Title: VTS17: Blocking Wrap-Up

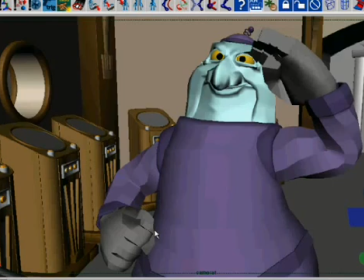2478s
Of course, I will have to clean it out, fill it in and stuff like that when I start, converting it over and changing this into a full animated file, and I've got my splines and it's running at full speed and all that stuff. Yeah, I'll clean it up then, but for the purposes of showing it for blocking, I really don't need to do much.
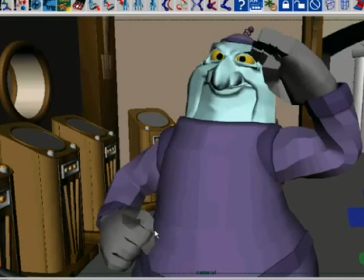2497s
And from that to that, I could probably get away with that. But to help sell it, I'm going to put an anticipation from here down into a squash, like a little minor take. So from this, he squashes down a bit in the head, and the little shoulders will come up and the elbows will come up a little bit.
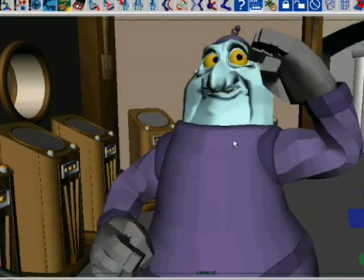2516s
It'll be a little tiny squash, so that when he hits this, he'll kind of pop up into it to kind of help accentuate that change, because that's a pretty decent sized change in emotion right there, and it could easily get lost if I don't handle it right. So I will put an anticipation between these two things to help sell that.
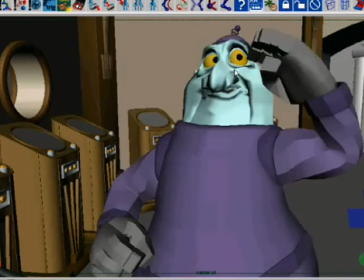2536s
And then from here to here, well, that's a huge change. So there's a lot of mechanics that need to go on here. An anticipation from here into an up, and then he goes down and the hand switches, and then there's a drag of this hand going up, and then he unfurls and snaps.
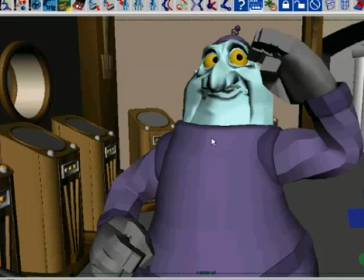2551s
This one will probably have at least 3 breakdowns in it, because it's going to need it from this to this.
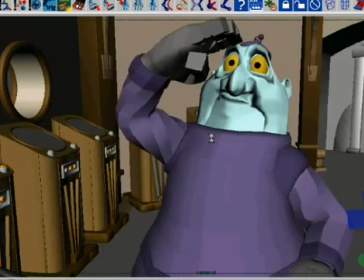2558s
I mean, that's a big change, but the fun thing is you can really define a lot of the motion, how you get from here to here, and a lot of the fun of watching him do this can be seen in there. And I can even put a lot of business in there if I wanted
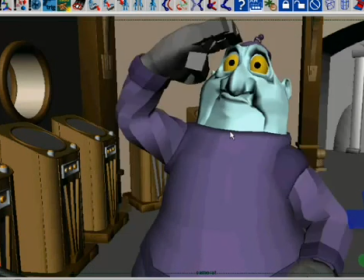2574s
to. This is the one place where from here to here, it's the really funny part of the shot. I mean, the other parts are funny too, but this is supposed to be the funny part of the shot. I mean, look at that face. Doesn't that say funny?
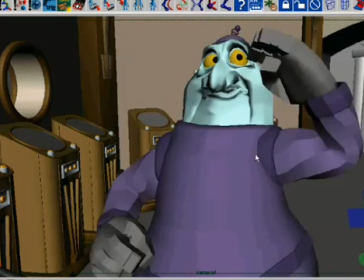2586s
So if I want, I can even put like crazy stuff in between from here to here.
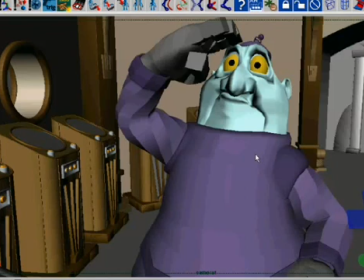2593s
I'll explore that later, but for now, let's think about maybe adding probably 3 breakdowns to help define that motion, the mechanics of how he gets from point A to point B. Remember, second pass blocking for me is mechanics, and that's just,
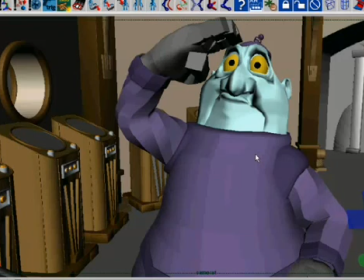2610s
this isn't a hard and fast rule as far as the naming of this stuff, the nomenclature, because in some studios, second pass blocking just basically means you got a buy off in the first pass, and the second pass is kind of like a check-in stage. It was like that at DNA.
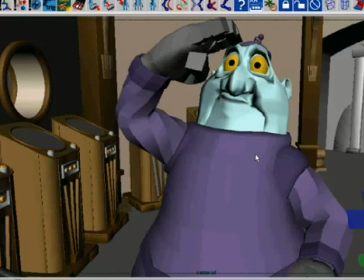2625s
Second pass blocking was really when you had notes on your first pass in dailies, and then you had to address those notes and bring it back. The naming of this stuff, I'm just using second pass blocking as a way of describing the next thing I work on,
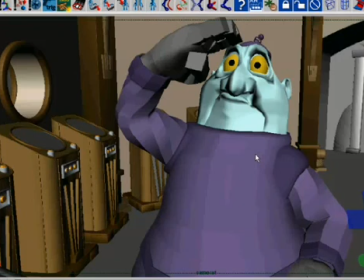2641s
but it's still in the blocking stage, so I hope that makes sense.
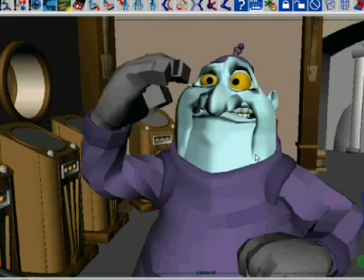2645s
And then from here to here, probably just 1 breakdown, and then from this I'll probably do a settle out, so we'll add 1 more frame there.
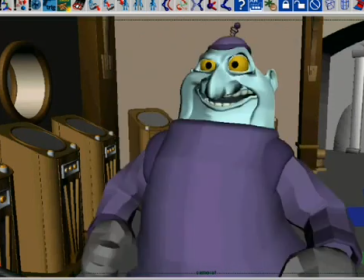2654s
So we've got our work cut out for us when we get into doing the breakdowns on this guy next month. I wanted to go ahead and set the stage for that so you guys can start thinking about it.
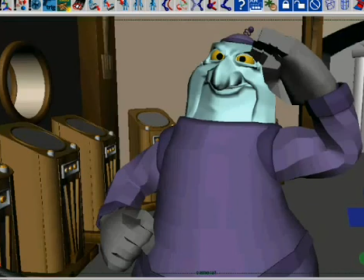2662s
Maybe here's a nice little assignment for you. Think this through and think, how would you, what breakdowns would you use for these poses? and kick those ideas around. And hey, if you want, go ahead and send them to me. If you work out some solutions, send them to me, and maybe we can kick around some ideas.
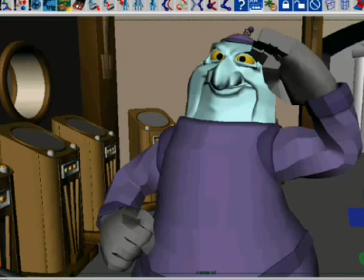2679s
And next month, maybe I'll go ahead and put a few of those in the next month's video and show some of the stuff that folks have decided or tried to do with this. I think that'd be fun to do, to kind of get it a little more interactive,
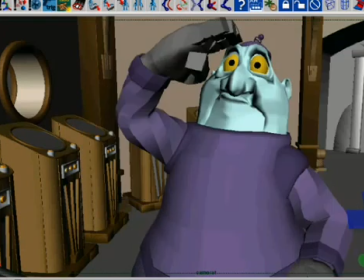2691s
so that you guys can try your hand at some different breakdowns based off of these poses that I've built,
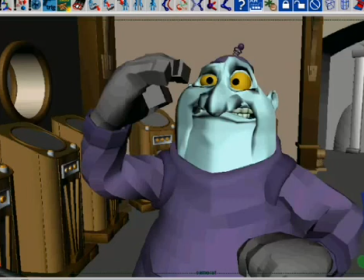2697s
and maybe we can come up with something fun and cool. So anyhow, that's my little primer on second pass blocking. We'll get into that a lot more next month. All right, that's it for this month. We filled it right up to the top. Right to the top. Thanks again for being a part of this. I hope you all stick around and see what's coming up next. Next month, we're going to take this scene and we're going to work on second pass blocking a lot. Today, I just touched on the ideas behind it.